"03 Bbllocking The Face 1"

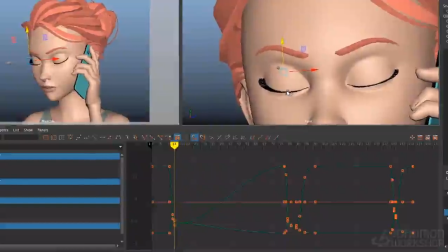744s
And then I'm going to go about, let's go about 8 frames ahead, and we'll go to back to our open position. Alright, I'll just copy the pose from the open there.
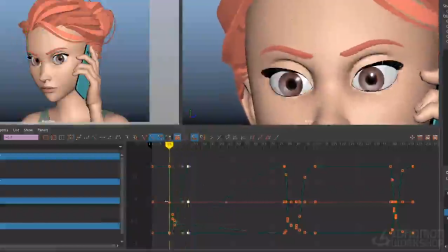760s
So there's some basic blink for you, but this is just the poses. The timing and the spacing aren't quite right, because right now the splines are all just interpolating automatically.
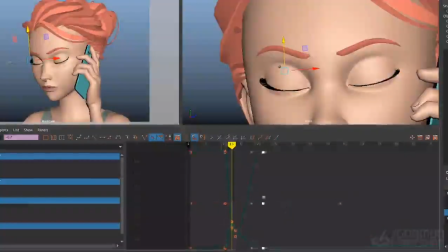774s
There's no favoring, there's no ease in and ease out, so the blink doesn't really feel natural. You'll notice as the top lids come down here, it's only a 2 frame closing here, and you'll notice that on the frame in between, the top lids are right in between the open and closed position,
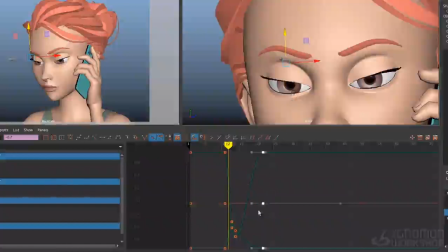793s
so it's like a halfway. And generally, we don't like that in animation. You either want to favor the previous pose or favor the next pose. You want it to be an ease out or an ease into the next pose. In this case, I want it to be an ease out of the open pose.
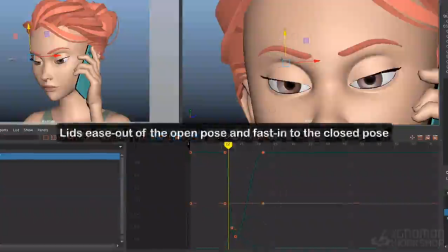810s
So I'm going to pull back on these top lids a bit so they're kind of accelerating, and then they're going to close really quickly. So there's a little bit of acceleration there, and then boom, they slam closed.
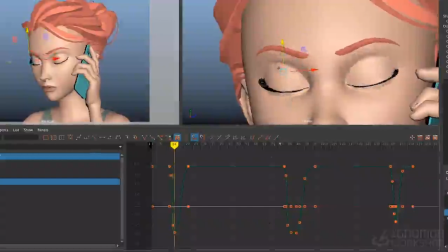825s
And that fast into the closed shape there helps make it feel like they're colliding with the bottom lids. They were stopped by another force interacting with them. So you want to favor your open shape and then close it,
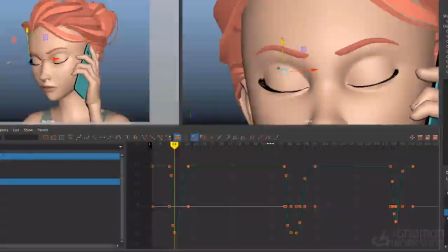841s
push down for another frame just to keep the eyelids alive during that closed shape, and then we're going to open back up here. And again, all these in-betweens are even. It's almost linear because that's what the computer gives us by default.
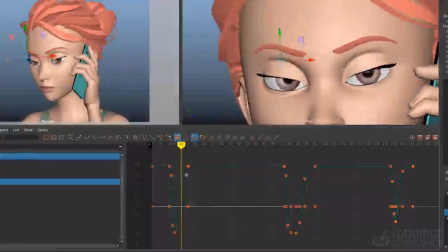858s
So we don't want to do that. We want to give this a nice long cushion into the open pose. So let me just grab the lower lids too. And in the graph editor here, I'm just going to break those down, and I'm going to favor that open position.
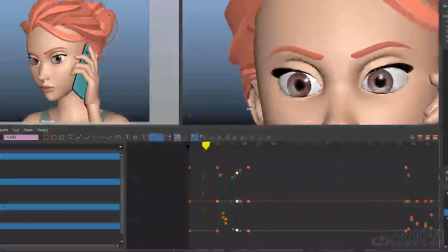877s
Really favor it like that, so we get a nice soft ease in right there.
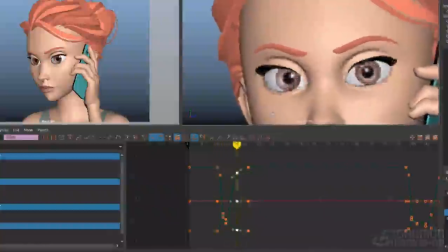884s
It just really cushions in for about 4 frames. So this is the basis for a standard blink. And for a shot that's far away, you know, maybe a medium shot or a wide shot, this is probably all you need.
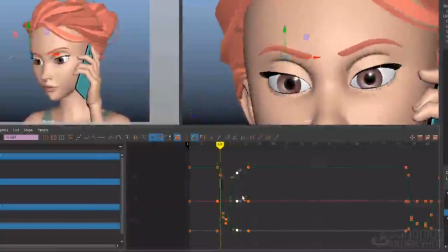900s
But since we are in a close-up here, we can go ahead and layer in a little bit more detail. One thing we can do is add a little bit of squash and stretch to the eye.
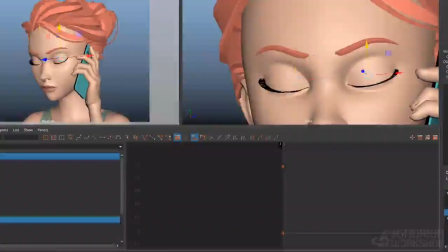912s
We can select overall controls for the eyes here and just add a little bit of scaling to them, like so, just to squash them a little bit.
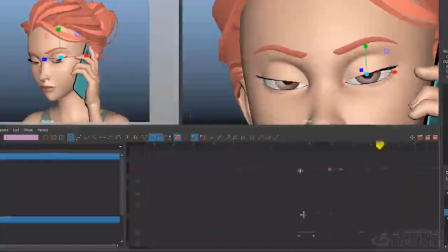923s
So it's a 2-frame squash, and then as they open up again, I'll have it relax back to normal. So it's a pretty subtle effect, but I more want the audience to feel it rather than see it.
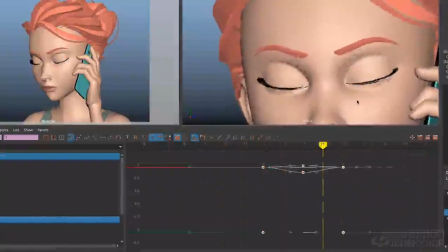940s
Another thing we can do is add a little bit of movement in the corners of the eyes. Something that actually happens in the real human eye, because the muscles controlling most of the lid behavior is a circular muscle that surrounds the entire eye.
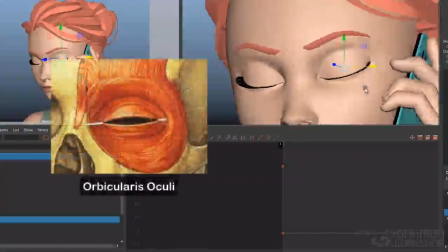954s
It's called the orbicularis oculi, and the whole thing kind of constricts. So when you're squeezing your eyes closed, this whole ring of muscle around the eye is constricting, and that involves a little bit of movement in the corner there as well.
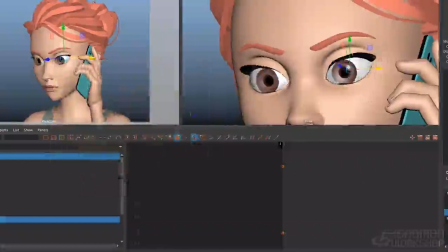968s
So as the eyes, if you watch like a slow motion eyelid blink in close up, you know, you'll notice that the corners of the eyes actually move in a little bit like that.
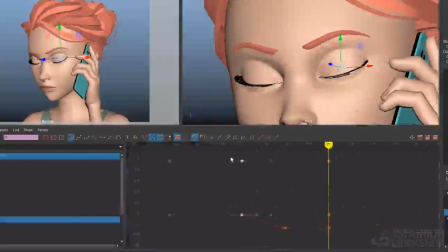980s
And then just make sure to key it back off when you're done. It's pretty subtle. Yeah, I'm not gonna lie, that's pretty subtle.
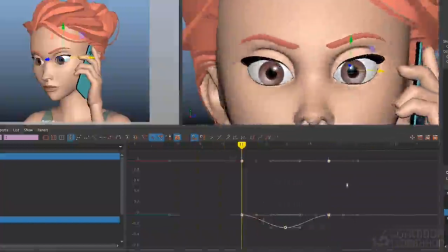991s
Another thing you could do is break up the lid shape so it doesn't maintain the same arc the whole way down. For example, on this in-between right here, you could
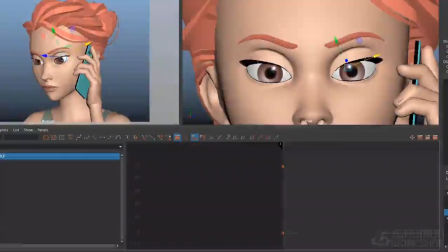1003s
come in with one of your shapers, or in this case I think I'll just use the overall lid control here, and just kind of pull the inner down a little bit more and delay the outer a little bit,
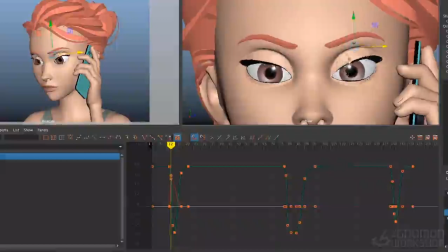1016s
so it feels like there's a little, so that it feels like the blink is kind of leading from the inside of the eye there, and the outer part is dragging a little bit. It's just a subtle shape change there, but it's kind of nice. I'll do it on the other eye too. Just in this case, it leaves a little bit of this X-translate control just to favor the curve to the outer part of the eye, so it feels like it's dragging a little bit.
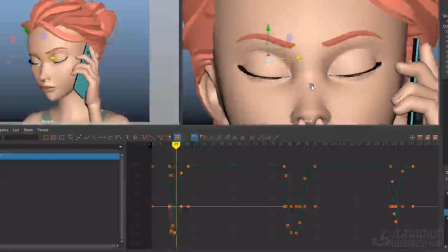1036s
Boom, they close, and then on the way open we can do the opposite. We can pull the curve towards the inner part of the eye, so it feels like the inner lid is leading and the outer part is following a little bit.
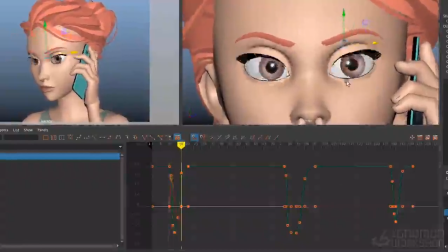1051s
So it gives the blink almost a little bit of a rhythmic closing, like there's a little bit of an overlap to it.
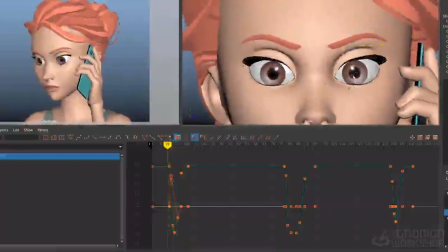1057s
So it almost feels like a wave traveling through the lid instead of just the whole lid moving at the same speed. Maybe it's a little more exaggerated than what happens in real life, but again, animation is caricature,
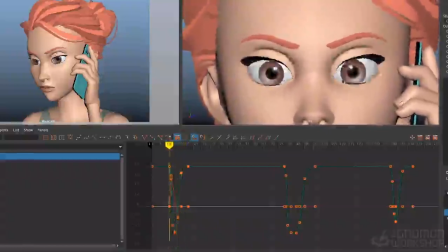1069s
is exaggeration, so this just helps add a little extra fleshiness to it. If you wanted to, you could add in a little bit of movement in the brows. I tend to not do that if it's an involuntary blink that just happens naturally.
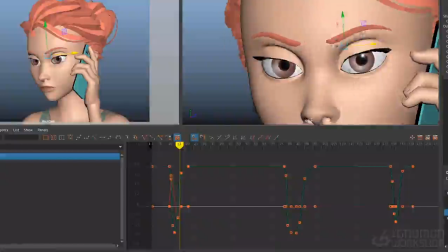1084s
If the character is blinking on purpose, then I might add a little bit of eyebrows in there to make it feel like it has more intent behind it. But otherwise, I feel like if the eyebrows move every time the eyes blink, it could get really monotonous and distracting to look at.
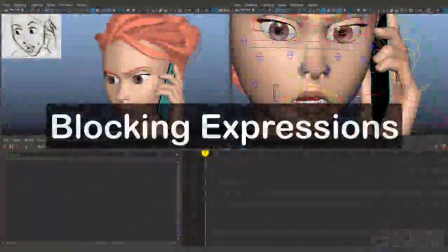1101s
I'm blocking in her basic facial expressions right now. I've gone ahead and brought in the thumbnails for the 3 basic attitudes that I want.
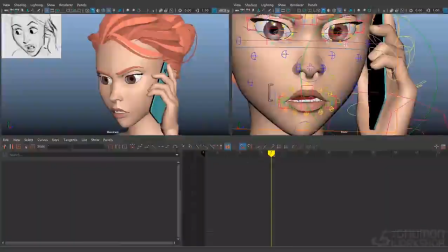1110s
These sort of surprise there,
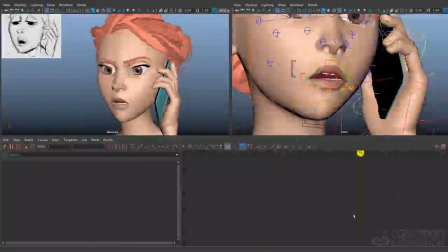1114s
and then this more smug attitude here, and finally the nervous attitude at the end.
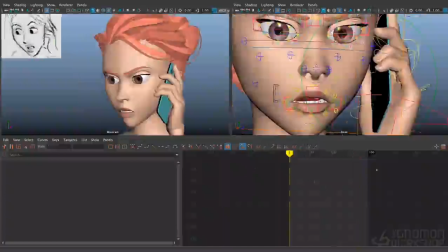1121s
There's actually another attitude right at the beginning before she hits the first attitude,
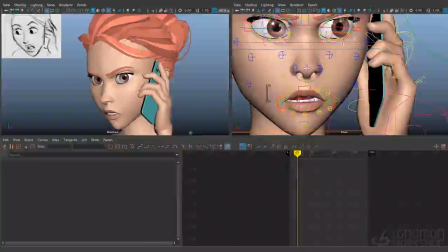1127s
because I want to see her go from a little bit more of a neutral place into this first attitude here.
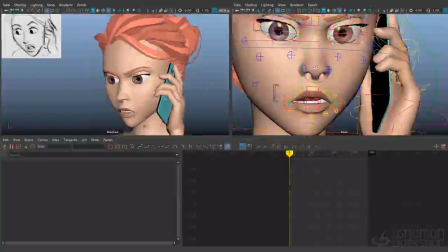1133s
Although actually not starting so much neutral. I'm imagining that she's on the phone, she's in this conversation, she's already not happy with the way that it's going, so I decided to put a little bit of frustration or tension already on her face,
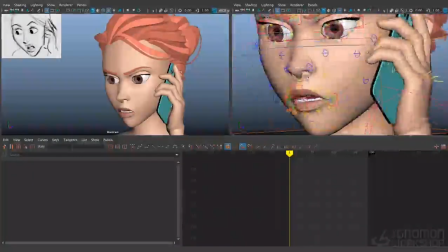1147s
so that she's not just starting in a neutral pose. She's already coming in with a bit of an attitude.
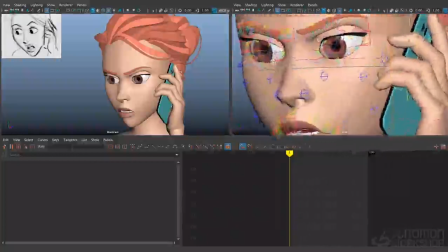1152s
I brought the brows down to make them a little bit frustrated. I shaped the top lids and flattened those out just a little bit.
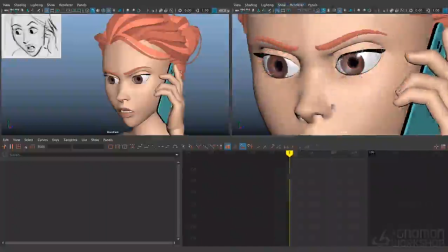1162s
So they match a bit of the brows, and you can see we're getting a little bit of a peak here. I did the same thing with the bottom lids, just bias those to one side.
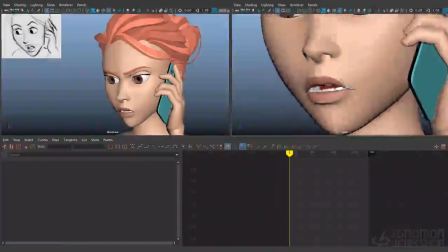1170s
And I put the mouth in a little bit of a frown there, and posed the jaw a little bit open, since she's going to be talking, and I didn't want her jaw to look too tense. I've also rotated the bottom teeth, so they're a little bit flatter,
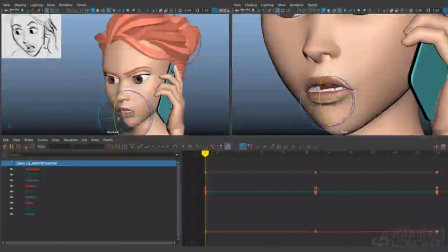1187s
so that we don't see so much of the molars from the camera view here. Just a little 2D trick there. And I've gone ahead with the nose and actually just pointed that a little bit more to screen left as well,
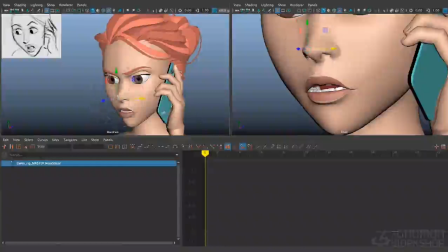1202s
just to give a little bit more perspective to that. So now I'm going to go into the first thumbnail here.
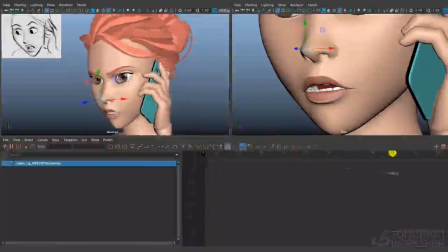1210s
I've got her kind of holding this expression for the first 30 frames or so.
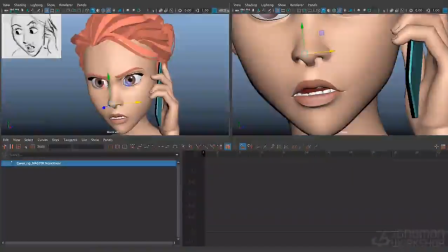1215s Are we taking this too far?
So I want her to hit this expression, the first thumbnail, when she says far. Actually, I want her to hit it a little bit in advance of that. She really accents the word far, and I like to have my facial expression changes precede the accents a little bit.
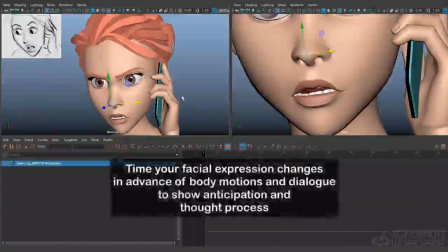1234s
So it happens on the face first, and then the rest of the body follows through, and the dialogue follows through.